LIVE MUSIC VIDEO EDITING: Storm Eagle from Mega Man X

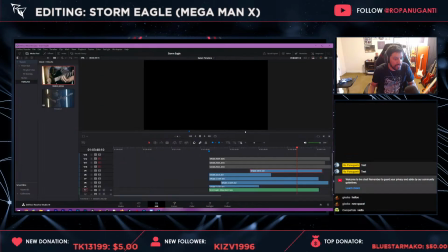3467s
And maybe I'll save this one because I'm like, well, if my skin looks weird in another shot, now we know where to fix it.
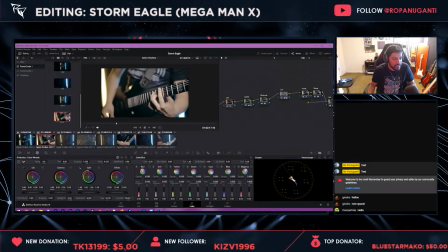3474s
Like this shot. And boom, I can actually like kind of hone in and see it. Hopefully you can as well. Likewise, this shot's going to be a little interesting because
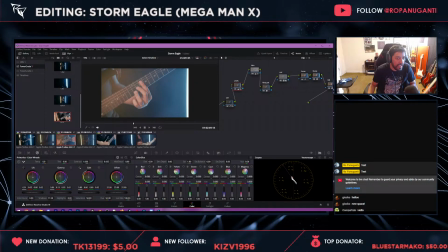3490s
it was purposely shot in a way that elevates like how bright it can be. So if I hold control and bring it down, we'll get like this more exacting shot here.
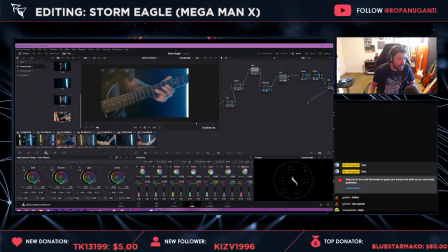3504s
And then I can even bring like the blacks down even more, like just so that it meshes with the other shots better, which is all I'm really trying to do here. You know, like we're not trying to make the shot darker, like the overall thing just so dark that you can't see anything,
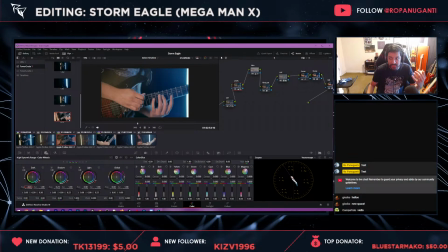3524s
but the goal is to make sure that people can kind of like understand what's going on and you know, get the vibe that you're trying to put out.
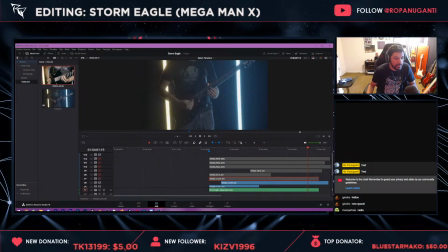3535s
So let's get rid of you. Now we got close.
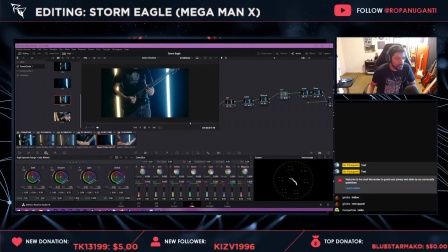3540s
And then I'm still gonna do this. Let's see, what would happen if, ooh, you know what? Damn it, I like this one more. Okay, so the reason why is, so this skin node, again, it's pulling all of the things that are skin tone, which specifically is my skin,
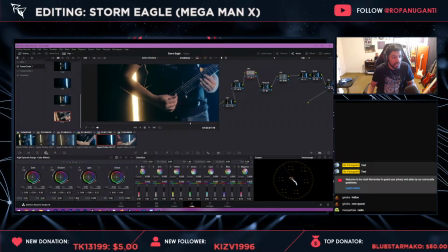3559s
and also like some of this yellow, but it's making sure that that isn't totally lost,
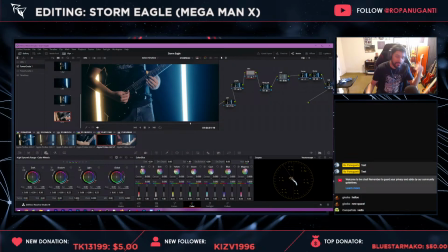3564s
especially like if in real life that's how it looked, which is our goal here.
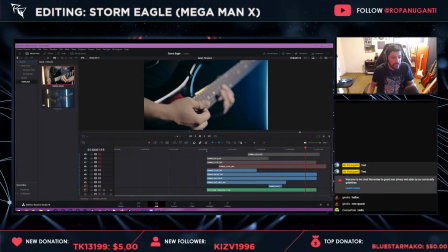3569s
So that's the part of my node that's very much like a color correction. And then likewise, we'll do some stuff here. And then bridge is colored, and I like that a lot.
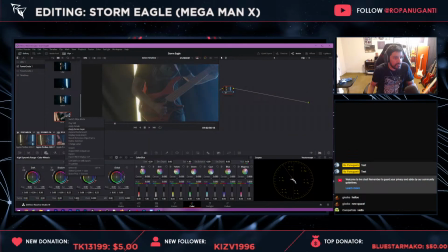3583s
So now like we can do the bass, and I'm going to want to use this again, especially because this is like a hand thing. Hello, 10. How are you doing? We're editing some musics.
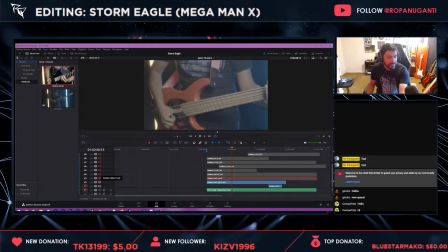3598s
We're actually coloring, but nonetheless.
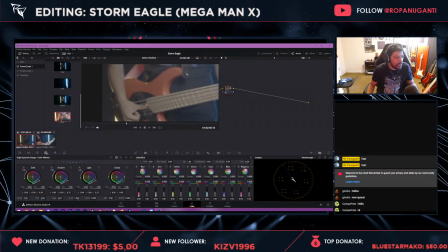3602s
So yeah, likewise, we're going to do our new preset here. And now I think it's almost too red. So I'm kind of curious.
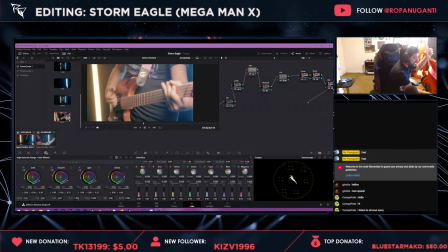3613s
Because, so the base color itself, which happens to just be right next to me, is like this red-orange. In my webcam, it is a much deeper, like, red. Whereas in this video right now, not quite the same.
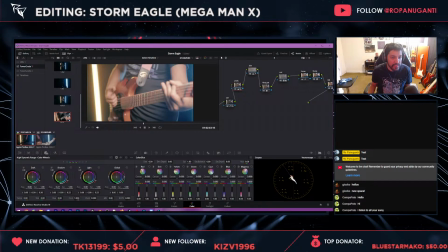3630s
So one thing we can kind of do is, let's see. I'm going to turn off all these extra things. And then I'm going to make sure that we have like a nice contrast here. So if I could bring it down, and you can kind of see the effect.
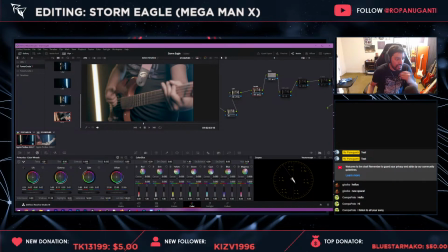3649s
It's like, it's kind of crazy how subtle some of the things are that you can do here. I think I'll keep this at 50, but then I'm going to try to boost the redness of it, if I remember how one does that.
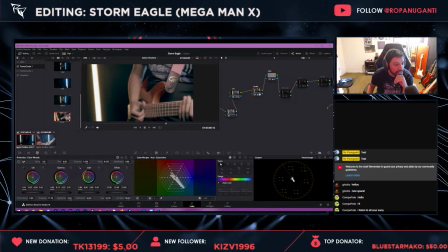3668s
Yeah, like there's orange that I also want to pull out. So I can use some of these different tools here. Yeah, that's what we want. And then we can make it more red than orange in certain areas.
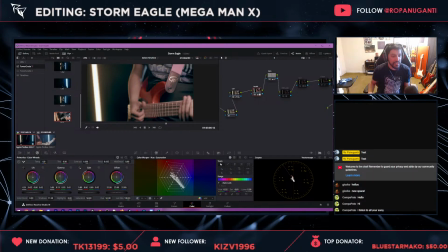3684s
And luckily, because it's so like fine-tuned, it's not going to mess with skin tone, which is also really important. So now, there's a pretty big difference. So of course, before and after, and then with all the additional effects, hello.